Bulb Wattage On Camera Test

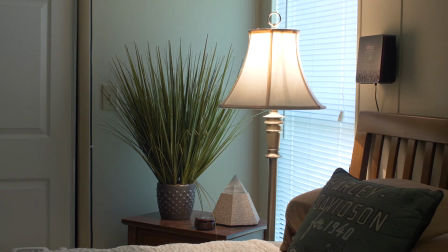[4:05]
We were at a 4.5 with the 60-watt LED, which started to bring the value in check on the lampshade. But I'm going to go to a full T8 now, I'm sorry.
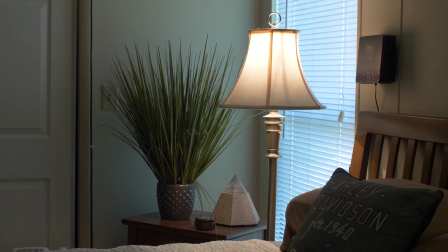[4:17]
and you'll see how the value starts to come into check.
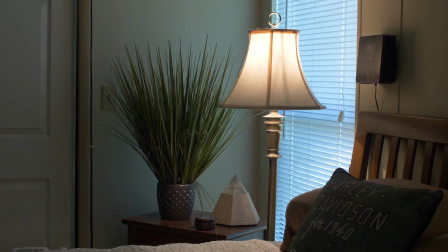[4:25]
If I go to an 8.5, we get a little bit better response on the lampshade and the blinds on the window are starting to come into an acceptable brightness as well.
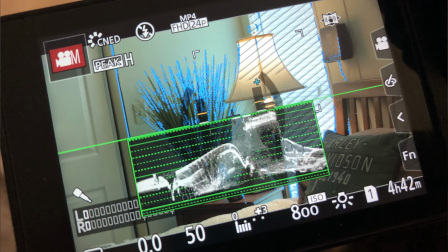[4:39]
If we looked at my histogram, you'll see that I don't have any values that are really clipping over 110% right now,
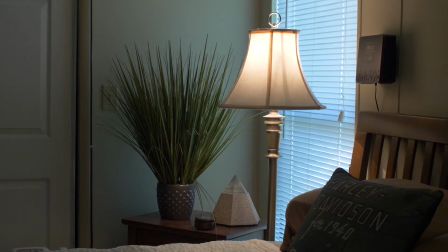[4:48]
but I do have some stuff that's hovering near the top dangerously close to clip. So what's happening is the ambience in the room is basically going to start going down because I have to close the f-stop down in order to keep the highlight in check in the lampshade.
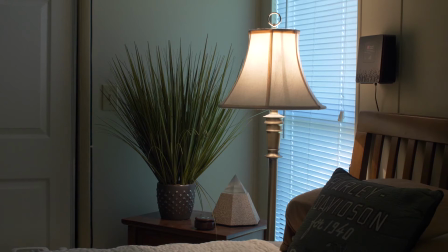[5:02]
So this is the result of globing up, we call it, taking a higher wattage in order to get more output out of the lamp.
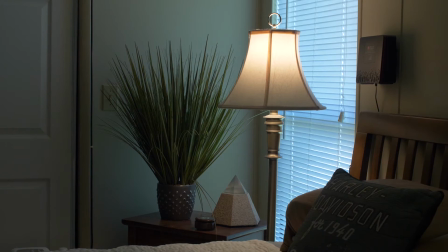[5:17]
Okay, what you're looking at now is a General Electric No.
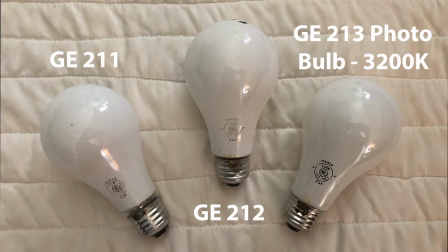[5:23]
211 photo flood. Now, the photo flood, as I said before, has a phosphor balance. There's gases inside the jacket combined with halogen that help the filament burn cleanly and balance the color to 3200 Kelvin.
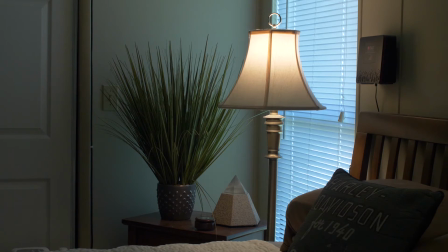[5:38]
So it's photographically correct when you're on the 3200 Kelvin balance setting on your digital camera, okay? The window light coming through the blinds is still daylight, so that's why it appears bluer. And I'm on a Rokinon 24,
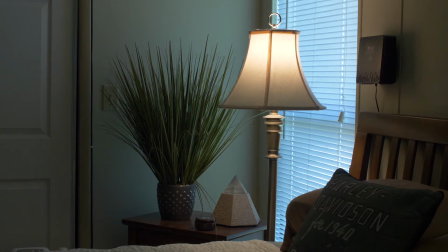[5:55]
shooting at 24p, 1 over 48 is my shutter speed, so I'm at 180 degree shutter angle, for those of you who are film students here.
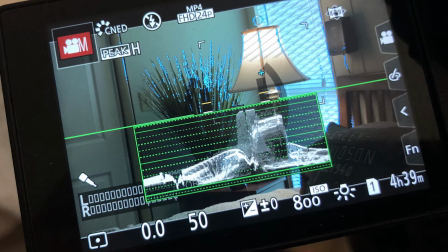[6:04]
And you can see that the highlight in the lampshade is now, it's getting progressively brighter it might look a little cleaner and less orange than the 100 watt household bulb that we just looked at that's because it is color balanced so it'll appear it'll appear a little bit cleaner when you have your
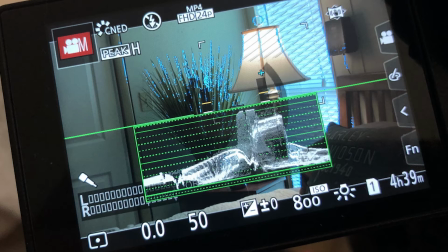[6:21]
cameras Kelvin balance setting to 3200 however
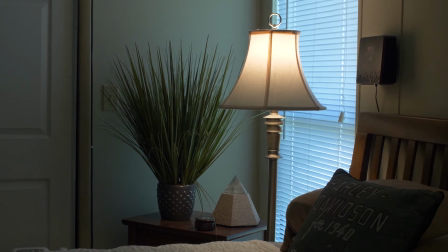[6:27]
in order to keep all these values in check what I've I'm basically at a
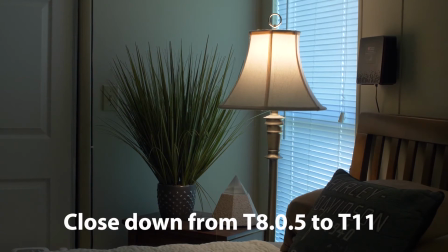[6:33]
t8 and a half I could really go to a T11 which would look like this and
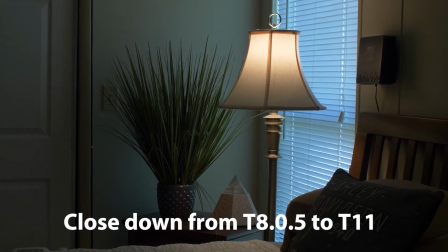[6:39]
that would really bring the value of the lampshade into check where it's usable and my highlights aren't blowing out if I do that though of course I'm losing a lot of ambience in the room so that's a consideration
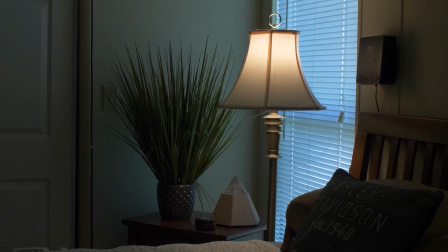[6:52]
the lowest wattage in the GE photo floods is 150 watts,
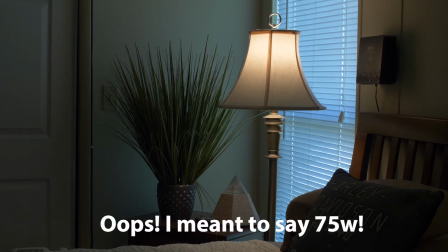[6:59]
which is what this number 211 represents.
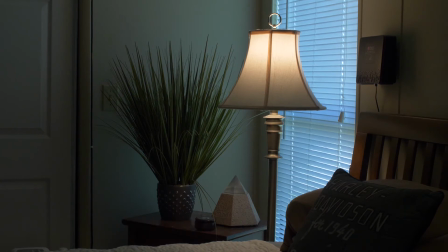[7:04]
So if you want photographically color correct bulbs, I think you're going to start at, I'm sorry, this is a 75 watt number 211. I'm sorry. So this is 75 watts, not 150 watts. That's next.
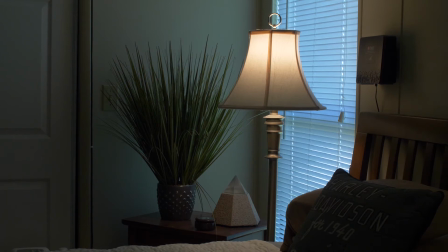[7:20]
So at 75 watts, you can see that the room is getting a little bit darker and so the ambience is slowly dying out in the room as a result of having to close down the f-stop to keep the lampshade from clipping.
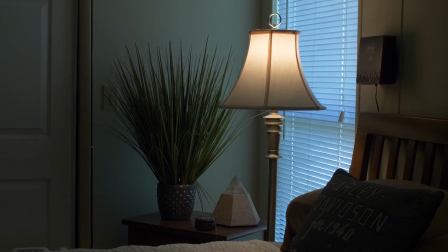[7:37]
So let's take a look next at the GE number 212. The 212 photo flood is 150 watts and I think that's going to change things considerably.
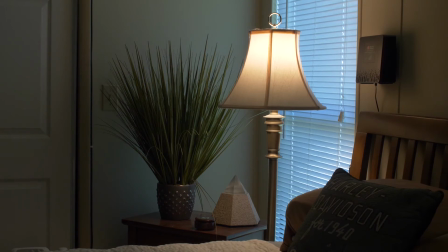[7:56]
Okay, at this point I want to mention,
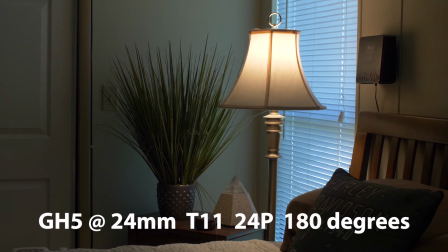[8:01]
again I want to reiterate that I'm on the GH5, I'm at shutter speed of 1 over 48 which is 180 degrees shutter, I'm at 24p and I am on a Rokinon cinema lens and I'm currently at T11 on the lens.
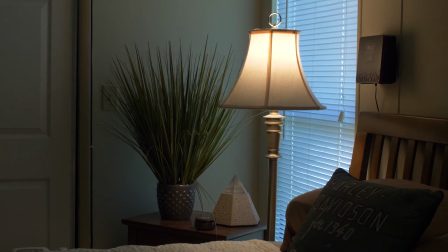[8:20]
What What we have loaded up now, what we're looking at is the GE number 212, which is a 150 watt photo flood. Okay, it's 3200 Kelvin balanced color temperature. And I have the camera set to indoor color balance, which is 3200 Kelvin.
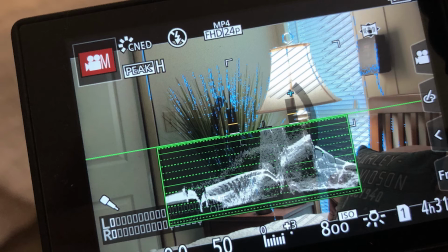[8:40]
And what you can see from my photo of the histogram is that my values are now at 100% in my highlights. The window at T11 is coming nicely into exposure in terms of the light coming in from outside.
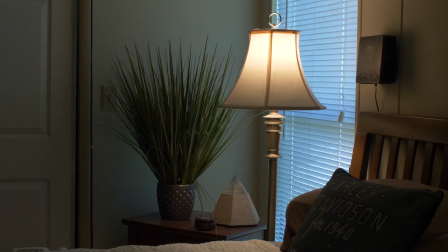[8:54]
And the lampshade is a bit bright, but it might be tolerable. We'll have to look at the finished video to make sure. But again, the ambience in the room is slowly going down. Okay, so anybody who was going to be keyed by this lamp is going to have a pretty contrasty low side for any
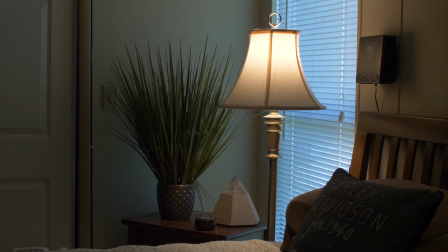[9:13]
portion of their face or their body that is sort of positioned away from this lamp if this lamp were their key light. So we would definitely be adding an interval of fill at some point to help this situation.
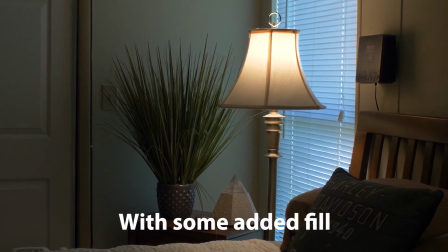[9:28]
Now I have a light standing by, and if I turn it on, you can see what adding a little bit of fill will do to that situation.
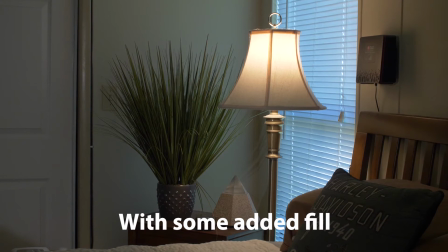[9:38]
It is helping to bring back some of the shadow areas to a little bit more manageable density. It hasn't affected my clip value. That's still set at 100% because of the lampshade.
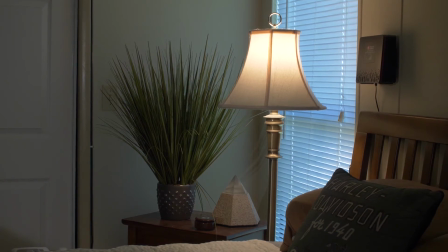[9:52]
But the fill value is helping. If I pan it in and out, maybe you can see what happens. So that's away. And if I bring it back on, you can see what a little bit of added fill does for predominantly the shadow values on the back wall.
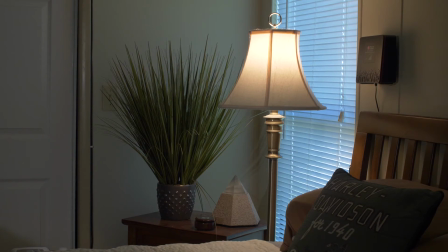[10:12]
so this is a GE number 212 150 watt photo flood and I am at T11 if I go back to our
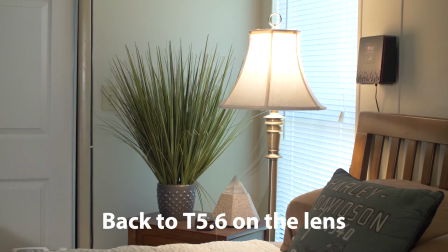[10:21]
original 5.6 I can show you what all the values would look like with the 150 watt bulb and I think that that's pretty hot looking and I have definitely have some values that are clipping at
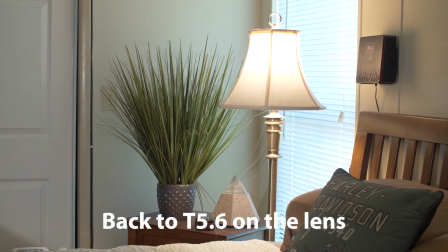[10:38]
110% which is that's not good for the digital video file because that means there is information that has been lost in the exposure and it's no longer represented in the pixel fabric of the file itself so it's
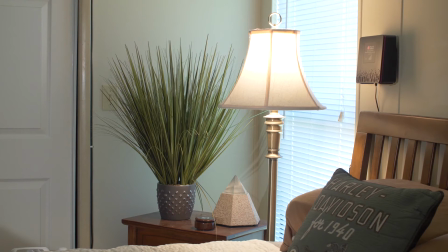[10:57]
not a good idea to glow up your lamps to something like 150 watts and keep your shooting stop the same if your highlights are going to clip because we want to be able to maintain all that information so we can color correct it and adjust it effectively in post.
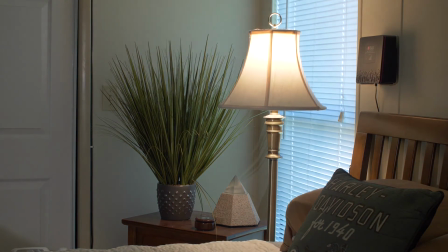[11:11]
So I'm going to go back to my shooting stop of an 11 for this bulb and you can see what happens to all the values in the room.
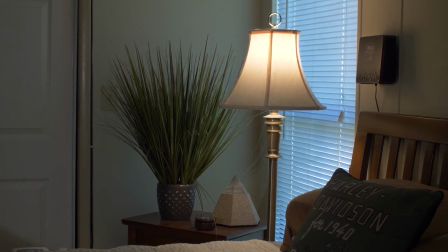[11:20]
Everything kind of crushes down nicely at that point. So this is T11 with a GE number 212 photo flood. okay